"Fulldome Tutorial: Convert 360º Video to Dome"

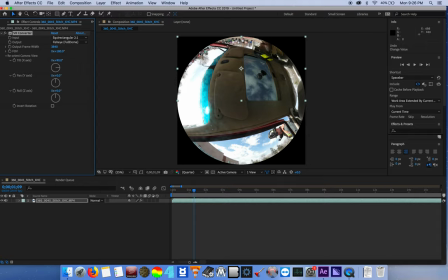243s
You can see now that the horizon out there, which you can't see too well, but that's because it's right at the edge of this image. And that's with the camera essentially pointed straight up.
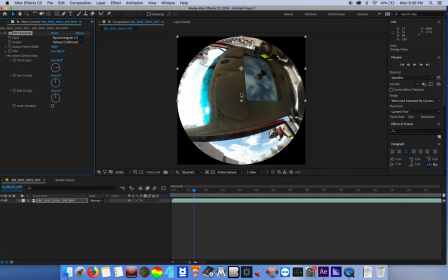257s
And for a flat dome, this might be an ideal viewing scenario. However, I know that in the dome that I work in, our dome is actually tilted in front of the audience at about 20 degrees.
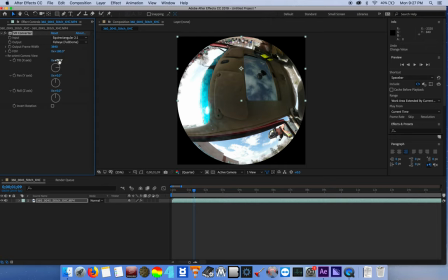271s
And so what I usually do is take that 90, and if you subtract 20 degrees from that, you'll get 70. And so we can set that there. And now this gives you a nice horizon line about 20 degrees above the bottom of the image.
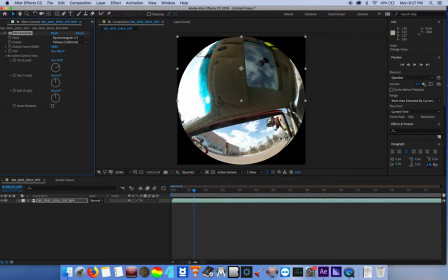289s
And again, right now, you might think that this horizon looks really curved. However, as you'll see in just a little bit, when you project this up onto the dome, that horizon will appear flat.
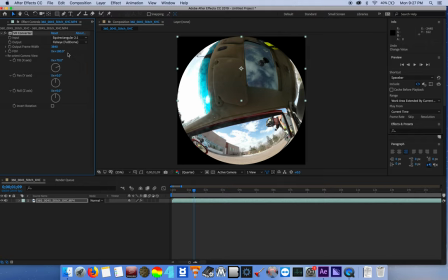303s
All right, so the next thing that I want to talk about really quickly is this field of view control. You can see that right now it's set at 180 degrees and that is how much image,
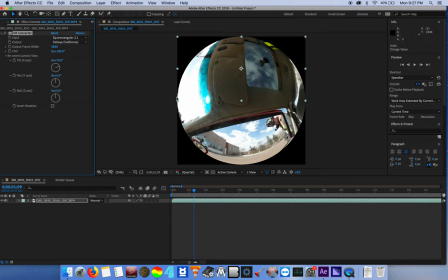317s
how much field of view of this image is up on the dome. And 180 degrees is kind of the default natural option. As you can imagine, a dome, being a hemisphere, contains about 180 degrees of information.
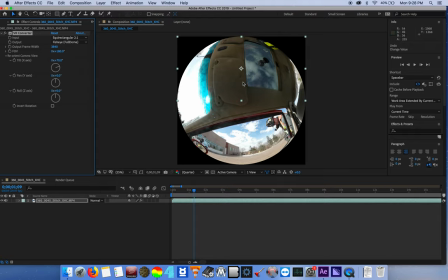333s
However, you can exaggerate this to get more of the image up onto the dome screen. Now, if you do this too much, what you'll run into is some distorted-looking images,
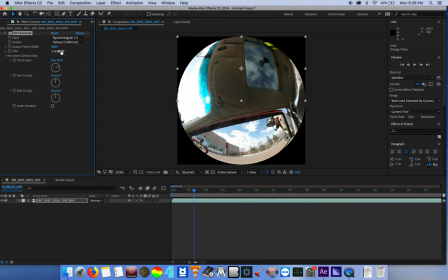347s
especially if you have tall, straight elements like trees or buildings. Those things will start to bend inwards if you increase this value too much. So if I go ahead and increase this just a bit by clicking and dragging, you can see what happens. Essentially it's pushing more of that image up onto the dome,
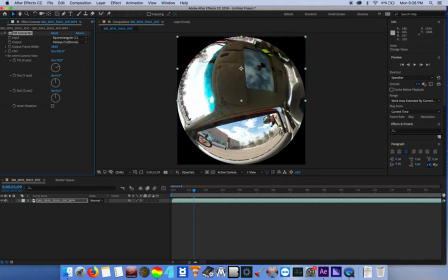366s
which for this particular shot is actually pretty useful because of the close confines of this image. And my general rule of thumb is I usually don't go above about 210 10 degrees.
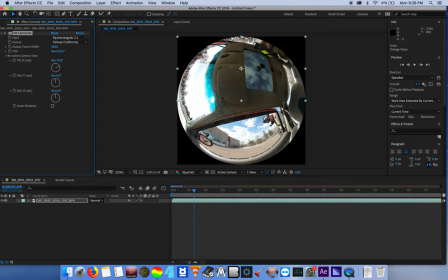379s
Going above that tends to really get you distorted, curved lines that should be straight, and so usually I don't go above that, but again this can be based on the image as well as just your personal judgment.
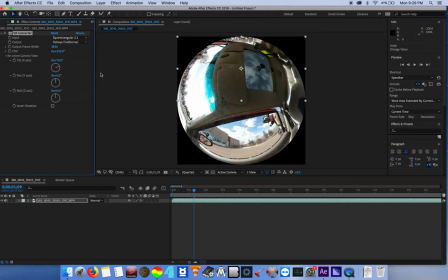396s
And the best way to test this is just to output multiple versions and take it into a dome and see what it feels like. All right, so now that we have our image here at 210 degrees, tilted forward at 70 degrees,
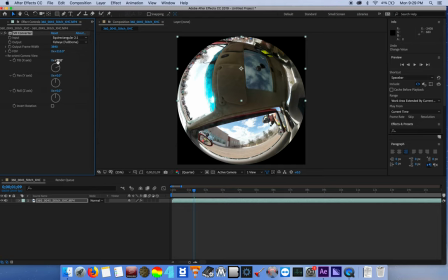410s
and again, this tilt is sort of arbitrary as well. You can kind of play with this and see what feels right,
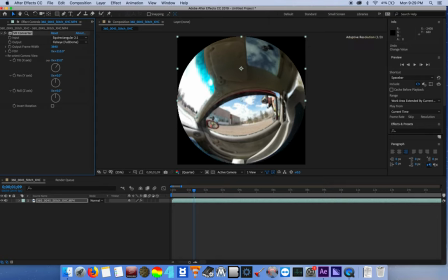418s
especially if you actually want the audience to be kind of looking in a more downward-facing direction, almost forcing them to be tilted forward. You can do that as well. So I'm going to set this actually at about 60 degrees.
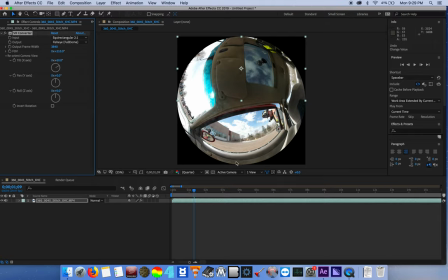432s
Again, just due to the nature of this shot, I really want to be able to see more of what's below the horizon line here. All right. And the next control that I'm going to talk about is another reorient camera view control.
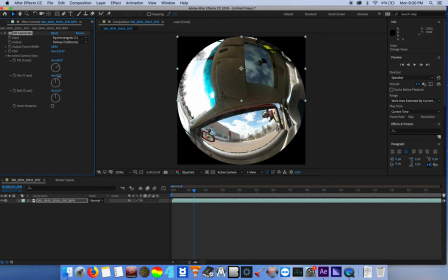446s
It's the next one down here, and it's the pan. And you can probably guess what this does. If we increase the value here, you can see that it rotates the camera to the left,
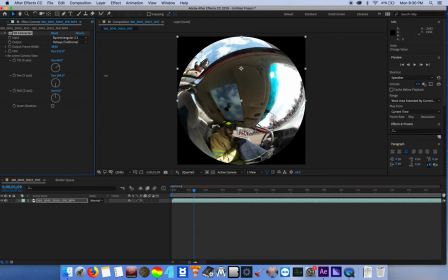455s
And we can pan all the way around as if we were in a VR headset or an interactive 360 player.
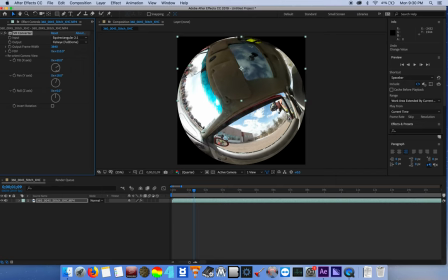463s
But of course this is setting this value and then you're rendering this setting out.
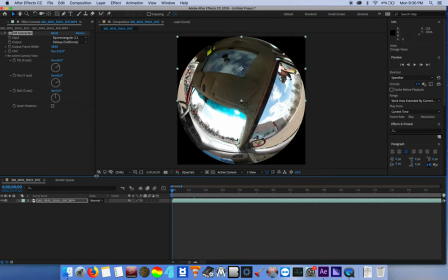470s
So let's say I wanted to start this shot at the very beginning facing forward.
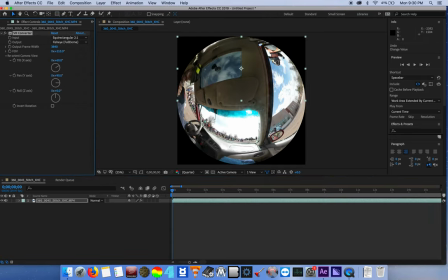477s
So we're going to go ahead and put 90 in here. So you can see now everyone in the dome will feel kind of like they're in the passenger seat of this car, facing forward out of the windshield, which has already been cut out.
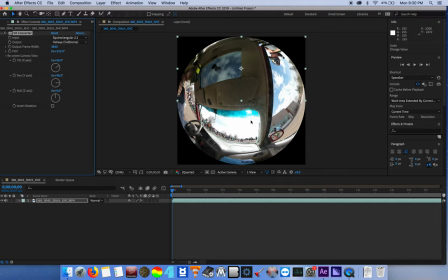490s
And, let's say, down the line, I want to be facing over to this fireman to see what he's doing with the jaws of life there to pry open that door. But I want to start here and then end up over here. So to do that, I'm going to use keyframes.
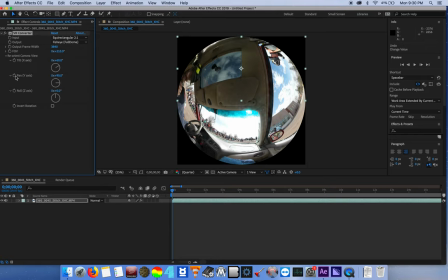507s
Keyframes basically allow you to change the value of something over time in After Effects. So I'm going to click the stopwatch to enable keyframes on this pan aspect. And if I go ahead and click on my footage down here in the composition and hit the U key on the keyboard, that will open up my keyframes.
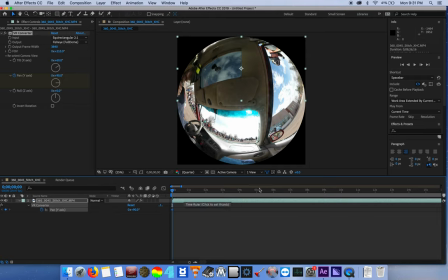525s
And you can see I've got one little keyframe, this little diamond here. And let's go ahead and jump forward a bit and set another keyframe by clicking on the Add Keyframe button here.
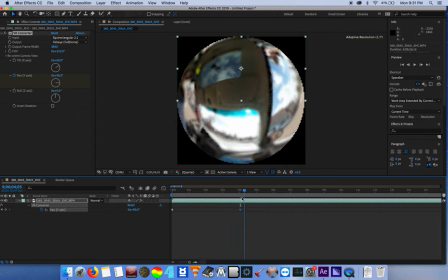539s
and that's just going to keep this value at 90 so 90 to 90 no change no rotation you can see and let's go a little bit farther and say over the next four seconds I want it to rotate over to the right here so I'm going to decrease this value and you can
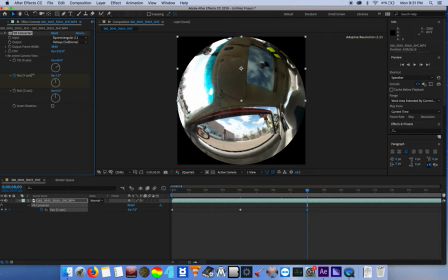557s
see it rotates over the right and let's say that's good and let's go ahead and preview that so we'll go ahead and hit
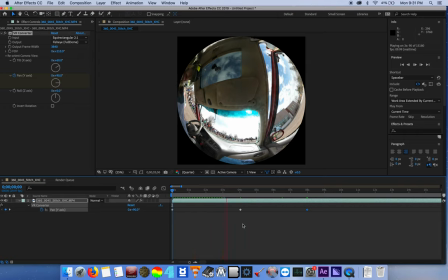566s
the space to preview and you can see it's not moving and then boom
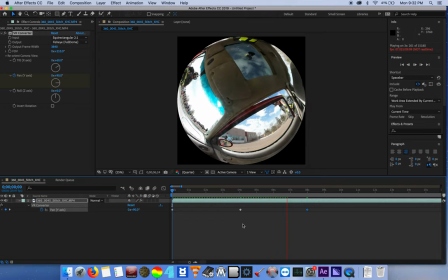571s
moving over and now
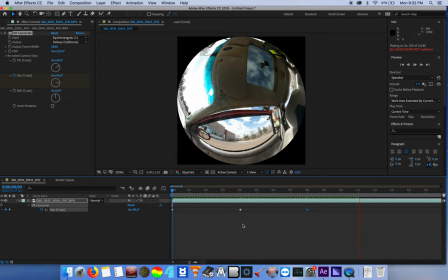577s
we'll check it out what he's doing and let's stay there for a while let's see let's scroll down and stay there for a few seconds here add another keyframe again
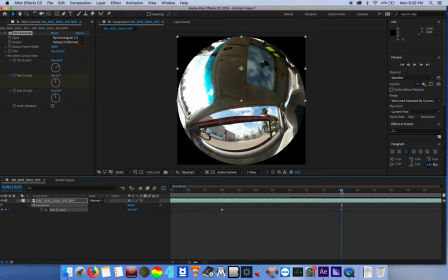592s
just at the same value as the previous one so it's not going to move and let's go ahead and turn around and see
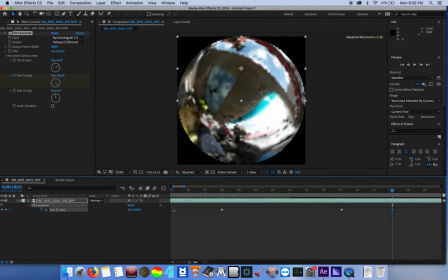598s
what these other firemen are doing so let's go ahead and increase this value to see what these guys are up to over here and
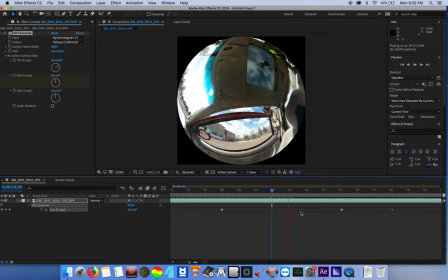607s
let's preview this and
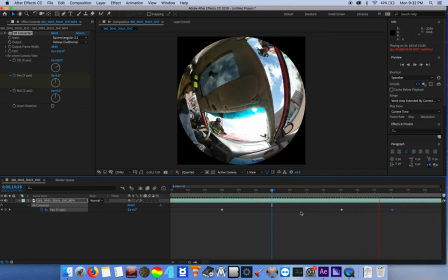613s
we'll turn around and
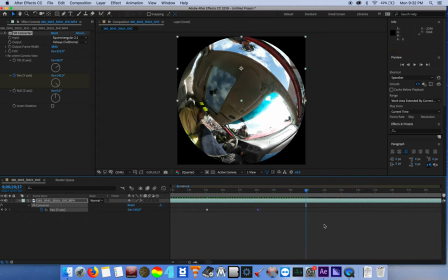617s
see what these guys are doing cool so if we go ahead and preview this from the very beginning.
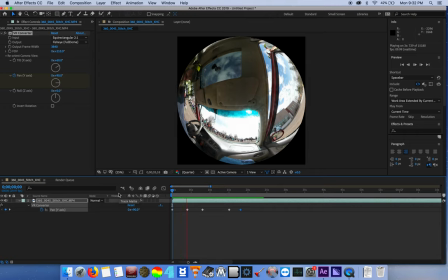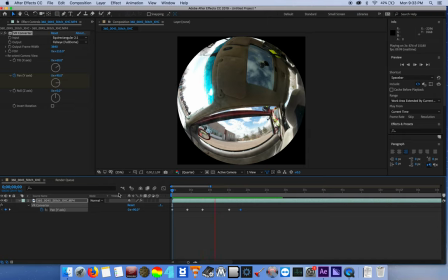634s
See what he's doing over here. Prying the door open. I like when that glass pops out there.
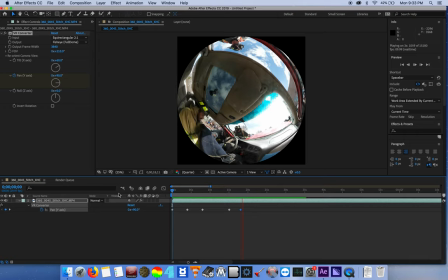641s
That's pretty fun. And then we'll work around here. Now these pans are probably a bit too fast for a dome environment. If you've ever been in a dome, you know that any motion really gets kind of amplified and can make you a little bit sick. One thing that I might do to
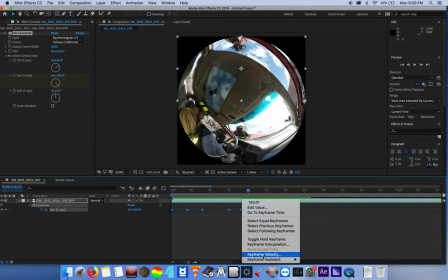660s
ease this a little bit is actually just turn these into use a keyframe assistant to do some easy easing and
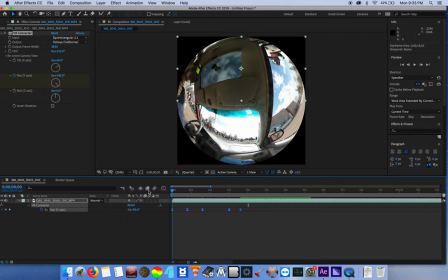668s
we'll just turn those on to use keyframes and what that's going to do is instead of such abrupt movements at the start and end it'll kind
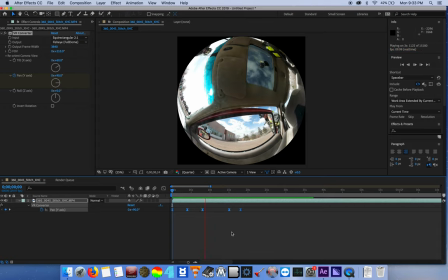678s
of give us some smoother stops and starts those that's much better that's
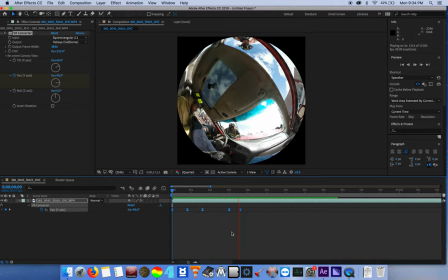688s
the start to see it starts a little bit slower and then slows down at the end there so it's really quite noticeable in the first transition here
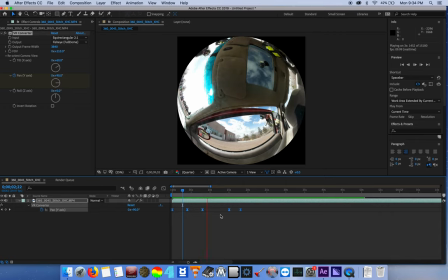699s
there we go all right so there's how to convert 360 footage into full dome and what's nice about this camera reorient is that as a producer
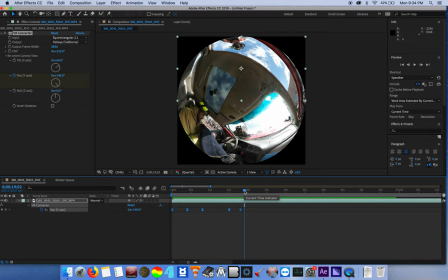713s
you can choose where the front of the dome will be pointing so you can tell your story in various ways doing that. And so what I want to show you now is just a preview
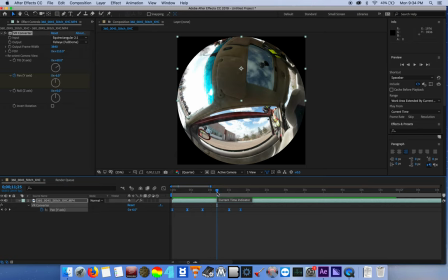726s
of what this dome image will look like on a virtual dome.
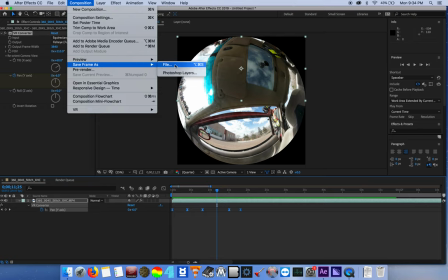731s
So to do this I'm just going to output this frame, just a frame from this video, as an image.